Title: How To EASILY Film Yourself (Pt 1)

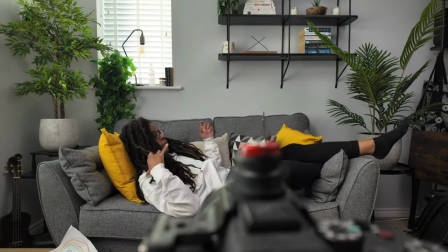4:14 The first shot is the master shot. This is usually where the whole scene plays out in its entirety.
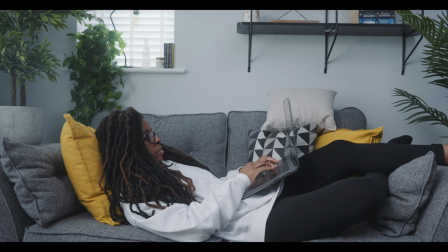4:21 You can usually have this on a wider focal length so that the whole scene is in the frame.
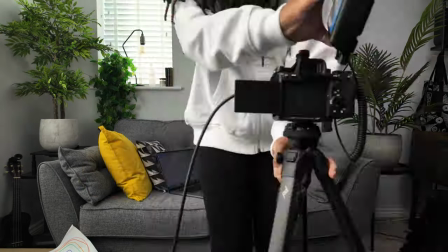4:30 The second shot size is the medium close-up.
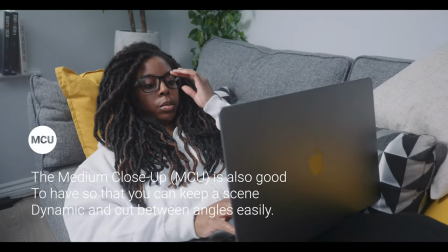4:33 I'll use medium close-ups when I want to give some more context to where something is but still have it mainly dominate the frame.
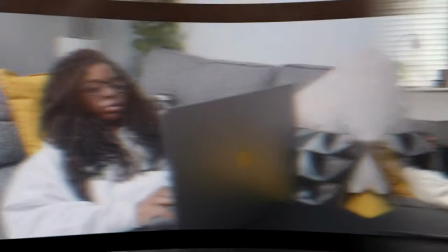4:42 And then finally the close-up.
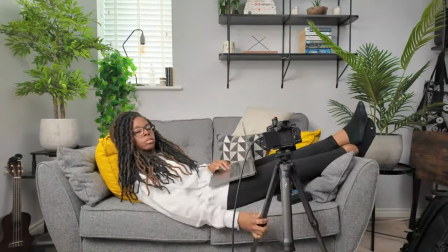4:44 The close-up shot is good for showing detail, getting people to focus only on that one thing that you want to draw attention to. There are so many other different shot sizes that you could use as well but I find that when you're trying to do something quite quickly and create these videos quite
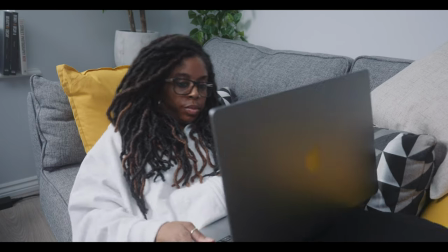5:02 fast then keeping it simple and just sticking to those three can really help to just speed up that process and even if you
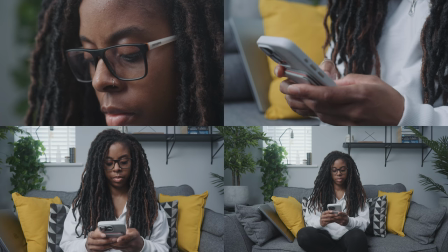5:10 wanted to just use two of the shots that is still going to give you some flexibility so that when you get to the edit you can easily cut it all up and have it look half decent.
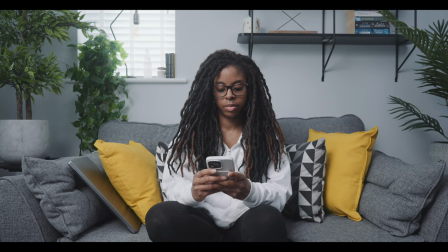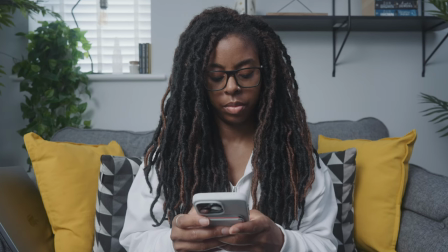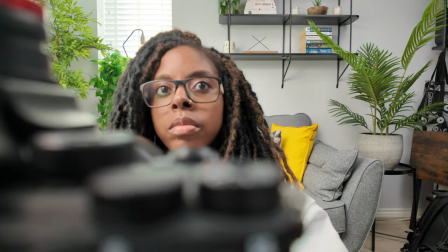5:30 So once you've planned everything out it's time to start filming and I will show you camera settings, techniques, camera angles, the best gear to use all in my next video.